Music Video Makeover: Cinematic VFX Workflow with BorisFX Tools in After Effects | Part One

No, it's not perfect, but it's definitely all I need for this kind of shot to sell it effectively. If I did need to go in and do more adjustment, then Silhouette has all the tools to do that for very precise rotoscoping. All right, so let's finish this off now and take a look at how I added the last couple of effects.
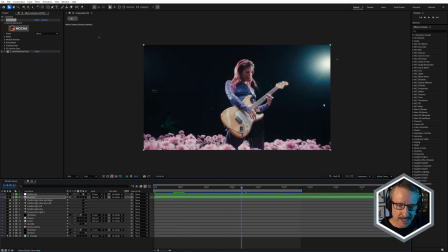And earlier on the footage, we saw that there's these spotlights, one on the right and one on the left in the scene.
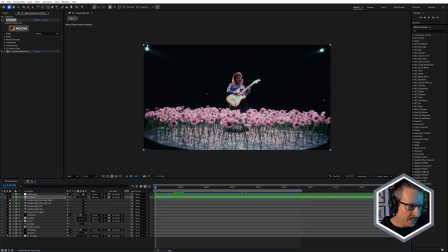This one just over here. And I did put the parallel lights around that area to light the text, but I thought a couple of sapphire lens flares would really enhance this.
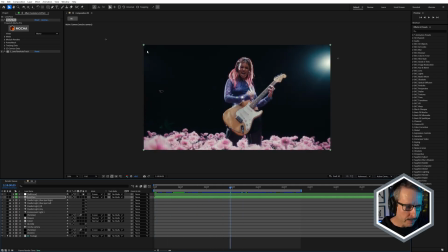And for that, I've used lens flare auto track. And if I was to apply lens flare auto track directly to this shot without first isolating those spotlights, then I'd have lens flares all over the place where there's bright areas.
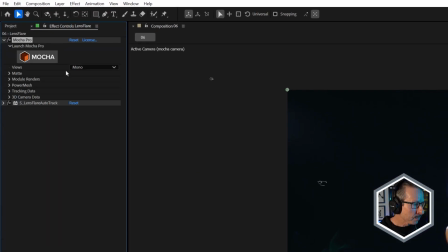So for this, I've used Mocha Pro. Let's just take a quick look inside Mocha Pro.
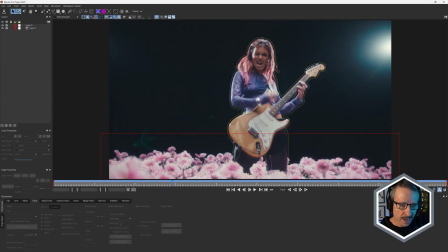And I've used Matte Assist ML, again with the dilated matte.
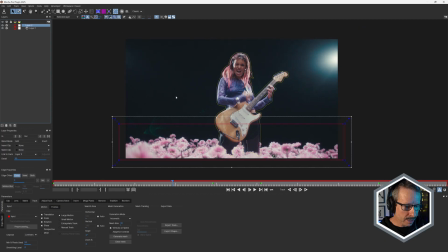And I've also just created a quick mask here just to mask off the flowers.
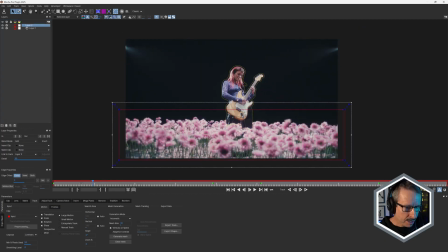So we end up with this.
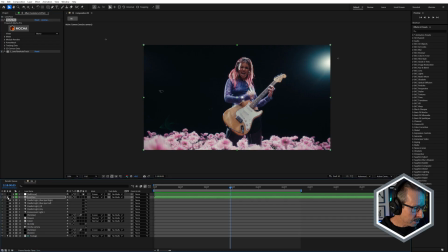And back here in After Effects, I just solo that layer and turn off that.
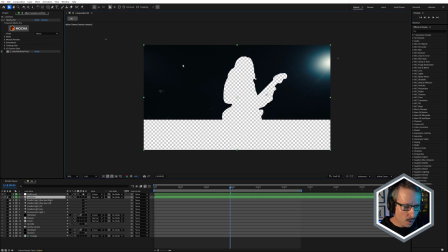You can see I've created a matte. So now all we have is the spotlights in the scene.
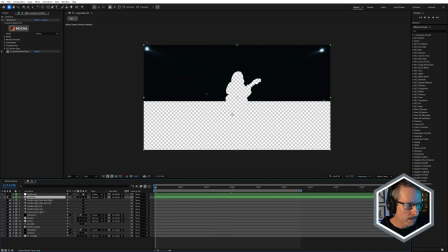So that allows lens flare auto track to do its job. So if I just turn that on, there we go.
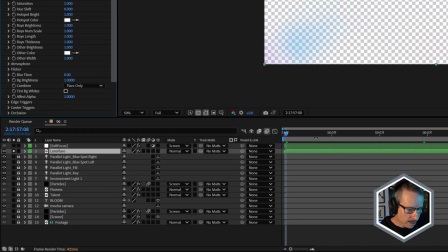I've got this set to flare only. Let me just turn off the checkerboard.
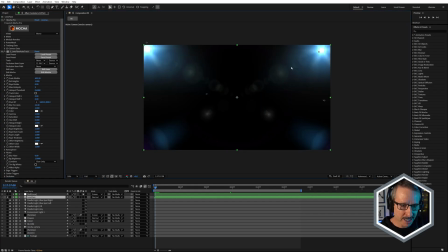And you see they're much nicer, right? We've got these beautiful detailed lens flares. And they're not 3D, but because they're auto tracking those bright spotlights, they feel like they're 3D.
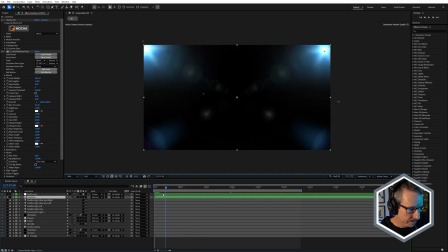They're moving as if they're part of the scene. But of course, I can put them on top of everything, so they can sit up above everything.
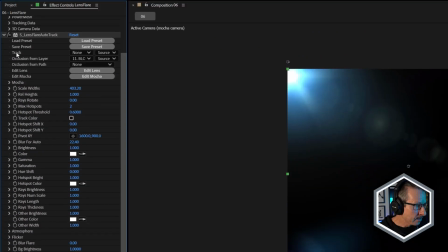And they also have occlusion. And for occlusion, I've set the text as the occlusion layer.
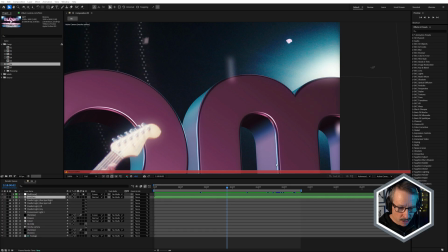So even though the lens flare is above the text in the layer stacking order, because it's being used as the occlusion layer, we get this kind of look. As it moves over the lens flare, it occludes it. And when it moves away from it, it reveals the lens flare.
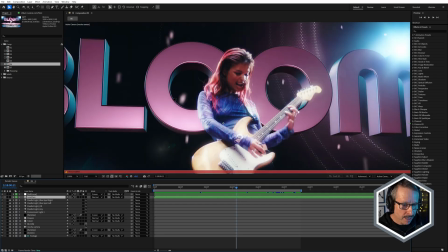Really nice. Now, the only other thing I've done in here is to use the soft focus effect from Sapphire,
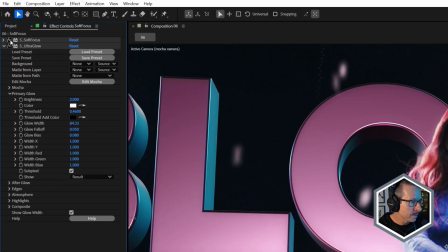S soft focus, and a bit of S ultra glow. Let me just turn those both off. So that's without.
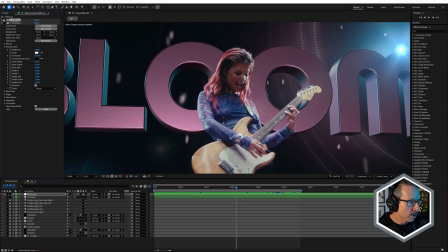It's looking a little bit flat. But first of all, a bit of soft focus to add a bit of a blooming effect.
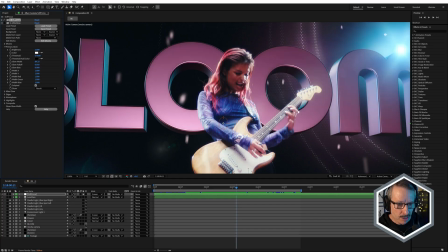And that also brightens up the shot.
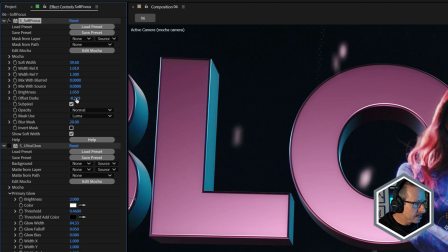You can see if I twirl that open, that I've increased the brightness and just actually crushed the blacks a little bit by adjusting the offset darks.
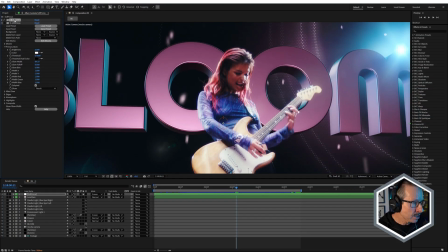So it's given us a bit more contrast. So a touch of soft focus and a bit of extra blooming using S Ultra Glow.
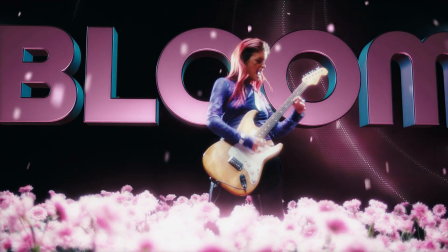And that gives it a really nice sort of soft, dreamy look, especially on these foreground flowers.
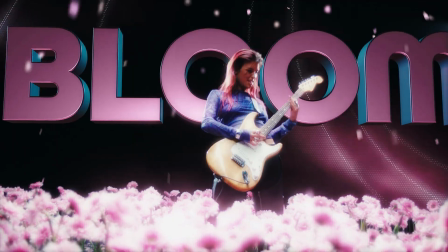And the only other thing that I think this needed was the text to me looked a little bit clean.
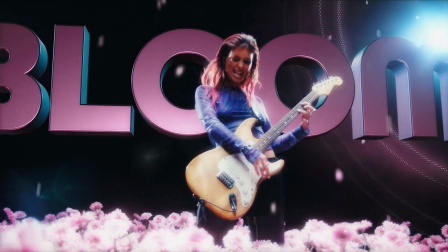So I wanted to borrow a little bit of grain from the shot and add that to the text and also put it slightly out of focus.
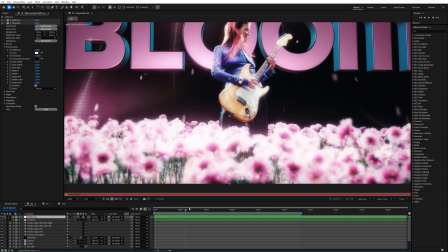And in order to be able to apply the effects to the text, in this case, I've pre-composed the text.
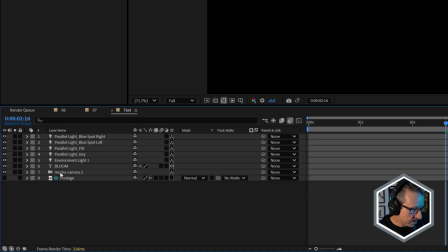So I've put all the lights, the text, a duplicate of the camera and the footage for the environment
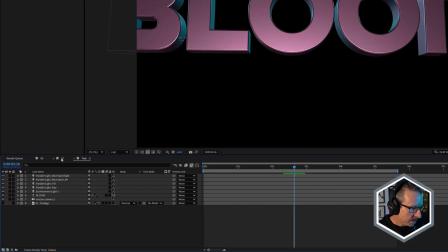map into that comp, and that allows me in this comp to apply effects to it.
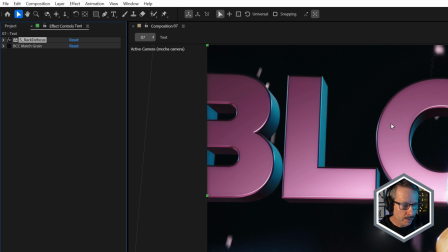So I've used Sapphire Rack Defocus to give it a little bit of a out of focus look, bit of depth of field there,
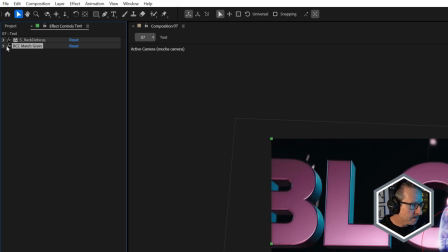and BCC's Match Grain effect, just to add the grain.